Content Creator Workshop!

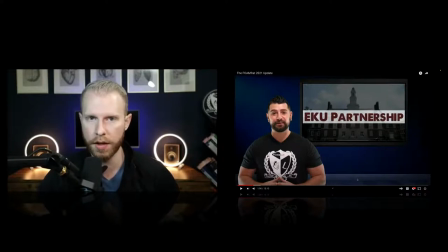This looks like a floorboard back here. But your brain doesn't even really think about that. It's just thinking he's in kind of like this wide open room, but he's standing in front of a green screen. Same thing here.
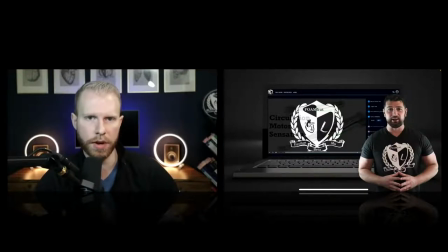They can't even tell where this background really ends. It's kind of abstract. And then we know how a computer is shaped too. And so he's got depth right here because you know this is moving away from you. So it creates the illusion that something's far behind him. And then he just created his slide like that. Same thing here. When I was this 2021 update, I'll show you guys the background that I use.
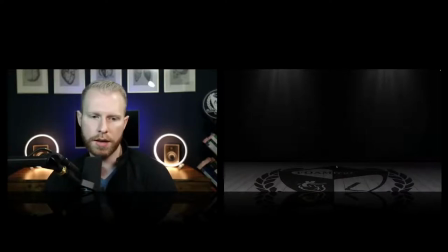It's right here. So here's that background. And I'm going to take this apart real quick and just show you guys how to do this.
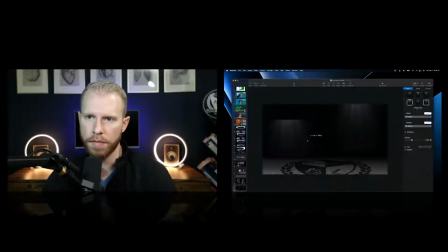So here's the actual slide. There's a light image right here.
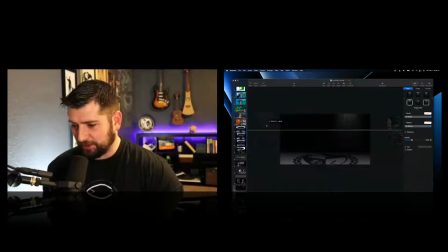That backlight is everything too. That really separates you from the background.
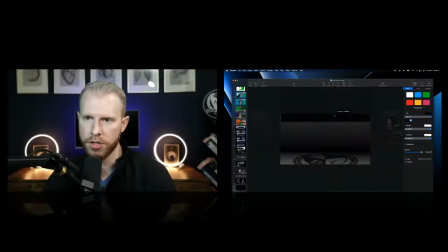Yeah. So here's the whole thing, you know, just some colors, essentially some colors and some gradients.
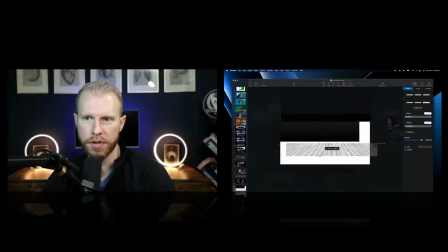And here's like just a picture of a floor I found on Google. So I was like, floor, I want it darker, put our logo on it,
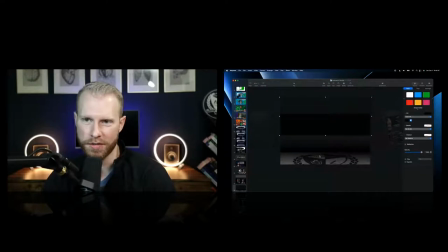make the background dark, darker, put some lights on it. And then just position them the correct way. That this is a little bit off, maybe. But you guys see what I'm pretty much, you know, talking about here is I should probably get rid of that little black stripe.
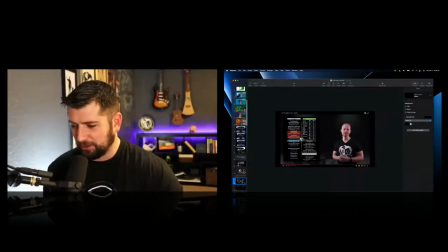I don't know if I had it in the actual video. I don't know why it's relaxing watching you do that. In the actual video.
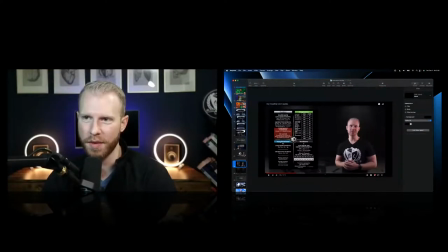You can see in the actual video, I don't have that little black streak, but that's what it ended up looking like. And so that is a way to present information, present slides. And instead of your slides being behind you, because you can turn yourself into a talking head really easy. It's really easy to be a talking head, remove your background and look like your slides are just your background.
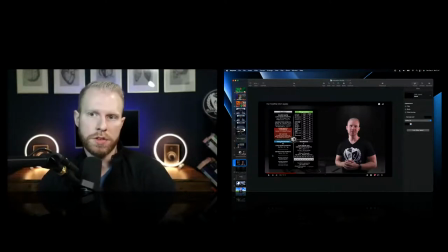That's fine. But it'll give it a really produced feel if you were to maybe even put your slides up like this, look like you're presenting almost in a room. And it's a little bit different. It takes a lot of playing around with. So that's the first kind. And that's just...
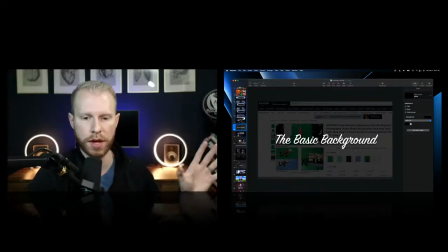I just call that the basic background because you're presenting information next to you. Now, the other way to do this, and what Tyler and I have become a fan of, is something called the cutaway.
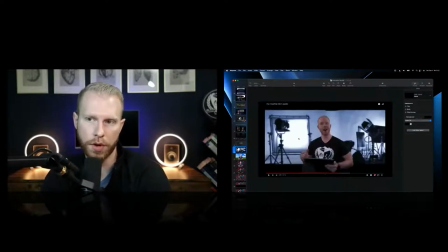So this is what I use for the second half of the 2021 update. I don't know why I chose this picture of myself.
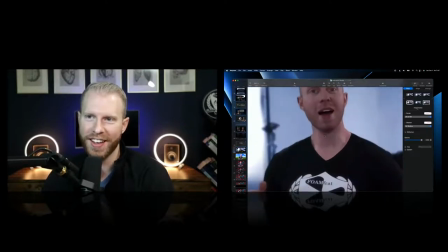I think I just took a screenshot and that was it pretty much.
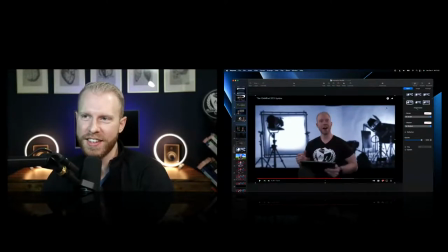But this, I want you guys to notice something very interesting about this.
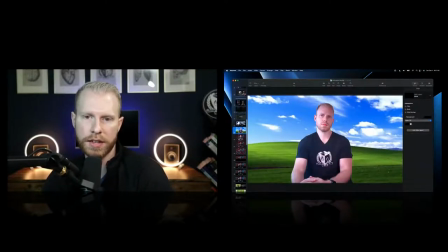I'm going to use these other pictures of myself as an example here. Let's do this one.
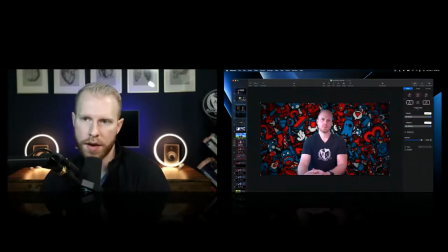So this is how it started. This is no editing. I took that background and I just put it behind me, took a picture, right?
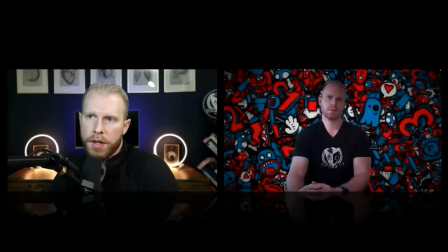So how could I make that better? Well, let's make it look like my lighting matches it a little bit. Okay, that kind of looks a little bit better. It's all kind of blurred together. And so I'm going to take this thing and I'm going to actually do something really weird to it.
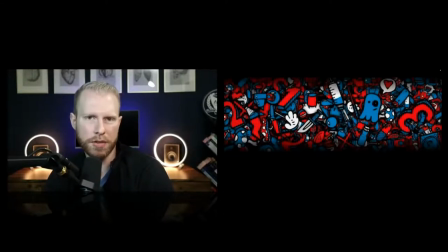I'm going to actually take the image. I'm going to put a bunch of black bars on it. Why would I do that?
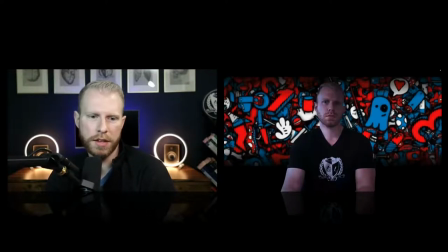Creates the illusion of depth. So now it almost seems like this is a black floor leading to a wall behind me, but I could do a little bit better. I could blur those edges a little bit, blur the background, make it not so sharp.
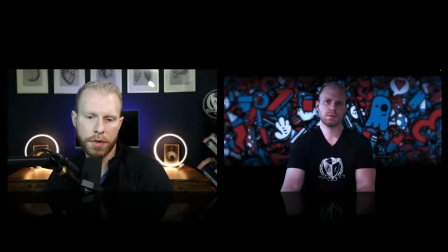And then what I would do is I'd take my video and I would lighten myself up a little bit. Not high quality images here that I'm dealing with.
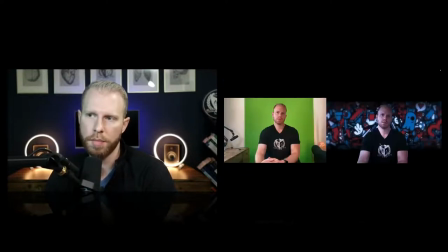So they're kind of thrown together, but that's a big difference, right? To start with this on the left, and you guys saw how easy I can do that in 5 seconds, stand in front of here, light it, record it. Come over here, I showed you guys how to take that green screen out, and this is what it could look like.
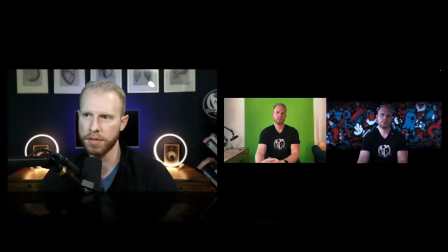This legitimately looks like I'm on like a Vice documentary or something about street, about graffiti or something like that. So what's it like? Like you'd have a disguised voice. Yeah, you could blur me out a little bit, and they'd say, so when did you start tagging, you know, when did you start spray painting, you know, tagging everything in the city?
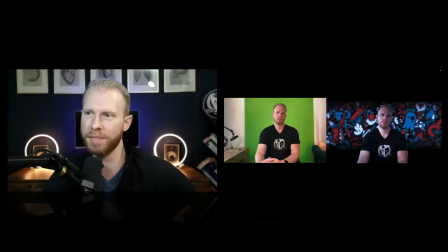And I'd be like, started 6 years ago, you know? And so, but it looks like that would be like that, you know, I could easily use something else.
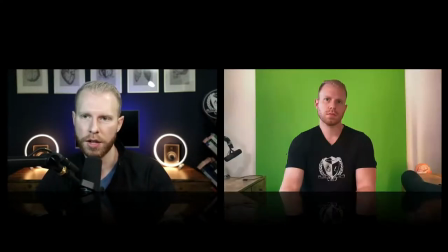And this could be an EMS background or something like that. But going from this to going from this is not a big stretch.